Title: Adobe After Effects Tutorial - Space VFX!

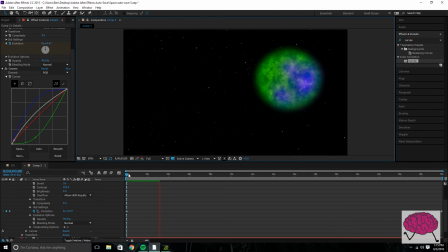16:17 And I think it looks like the planet's moving and evolving as we get closer to it, which is all about what After Effects is. You're trying to make things look alive and look real and authentic and genuine. Now you're gonna have to drop the details right under the stars so that it's above the planet,
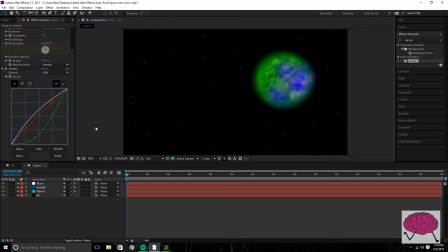16:36 because you want the stars to go over the details as well. Now, this portion we're about to go over is 100% unnecessary, but I think it sells the effect.
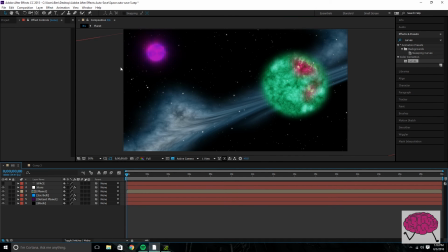16:49 This back right here, this back planet, you do the same way that you did this forwardmost planet. You just make it smaller and adjust the scale and position to how to how it should be. So I'm not going to go over that. That part's easy. What I am going to go over is this back here, the ice belt.
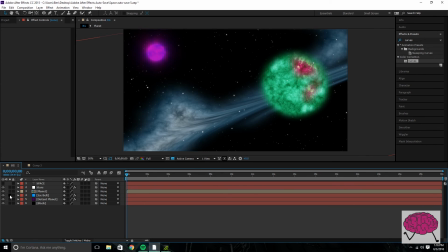17:08 I think it looks really cool, and I think it just adds another thing for us to look at and,
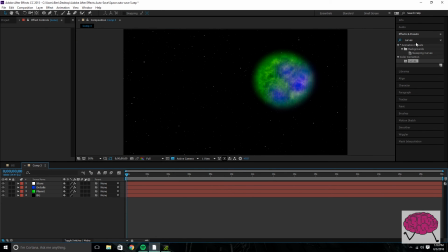17:16 spread the eye while you're watching this clip. One last thing before we go over that is we're going to search glow. If you drop that on the stars, it just adds a little more of a pop to those stars.
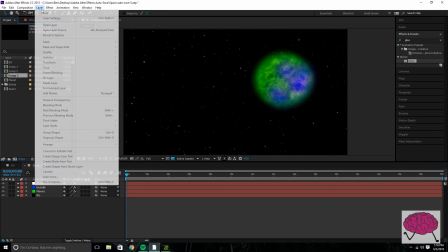17:27 All right, here we go. New layer. Bing, bam, boom. Bling, bling, bling, bling, bling.
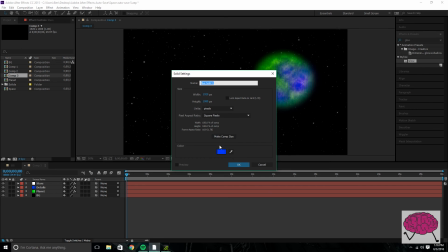17:34 New layer. Doesn't matter what color, but you do need to name it ice belt or something. I can't really think of what to call this. If you give it some kind of color like that. And just draw whatever shape you feel like drawing.
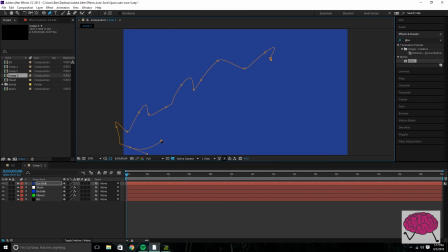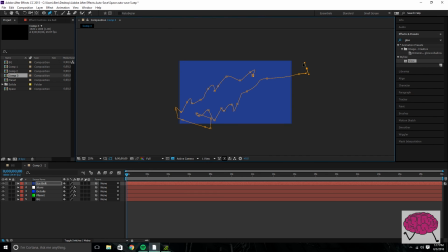And, something like that, I think, starts to really sell this effect. Now, let's bring that down here so it doesn't look good. You want this to be behind everything.
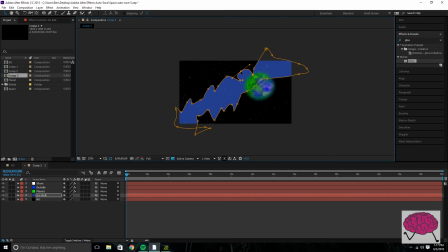18:19 Because if it's not going to look good. It needs to be there. It needs to be where we put it. Something like right here, I think, starts looking cool.
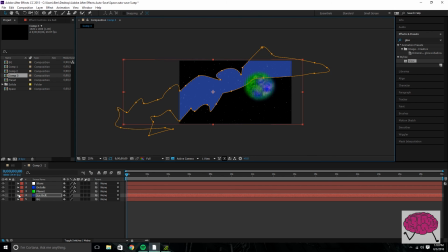18:39 And you want to come down to the mask properties, feather it. And what's our next thing? You guys probably know, that fractal dough. Fractal noise, fractal noise, fractal noise.
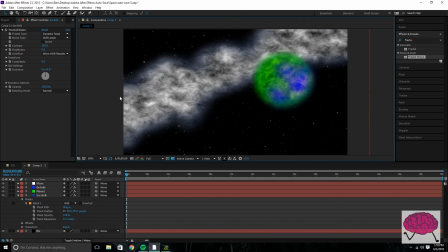18:58 And, add just different properties to it and see how you like it. I mean, things like that.
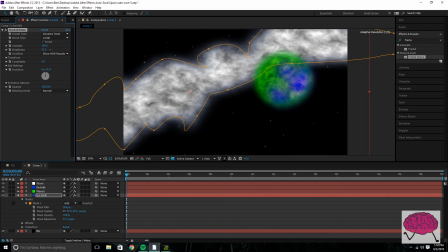19:07 That brightness. Dim it a little. Contrast.
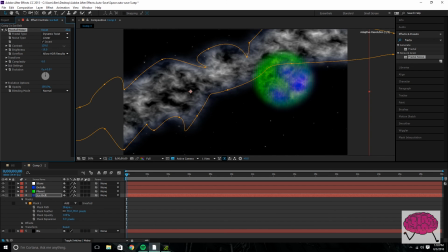You've got just a ton of different settings you can play with here.
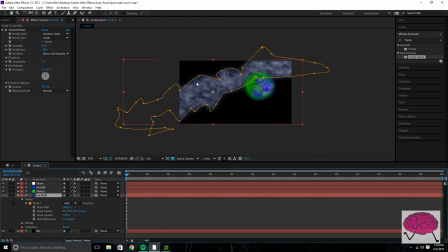19:24 And something along these lines, I think, starts looking really good.
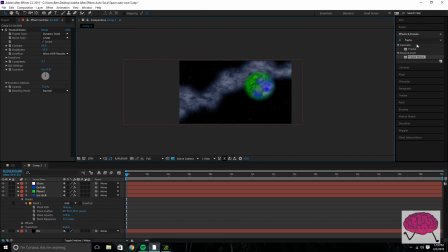19:43 And then what you want to do is also change that evolution. So all you got to do at this point is, go down to the effects, fractal noise, evolution, keyframe. If you want it to move faster than your planet, the evolution, move faster.
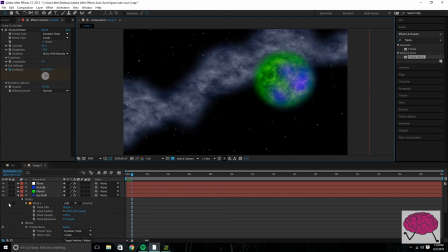20:03 That looks good. You can, one last thing you want to kind of do is get it to look like it's coming at you as well. So the scale also needs to change from here to
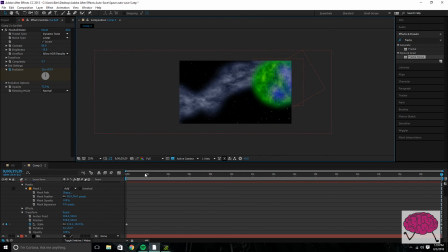20:18 something like that. But it's behind your planet, so you have, you've got to adjust for it to look like that. And guys, we are done.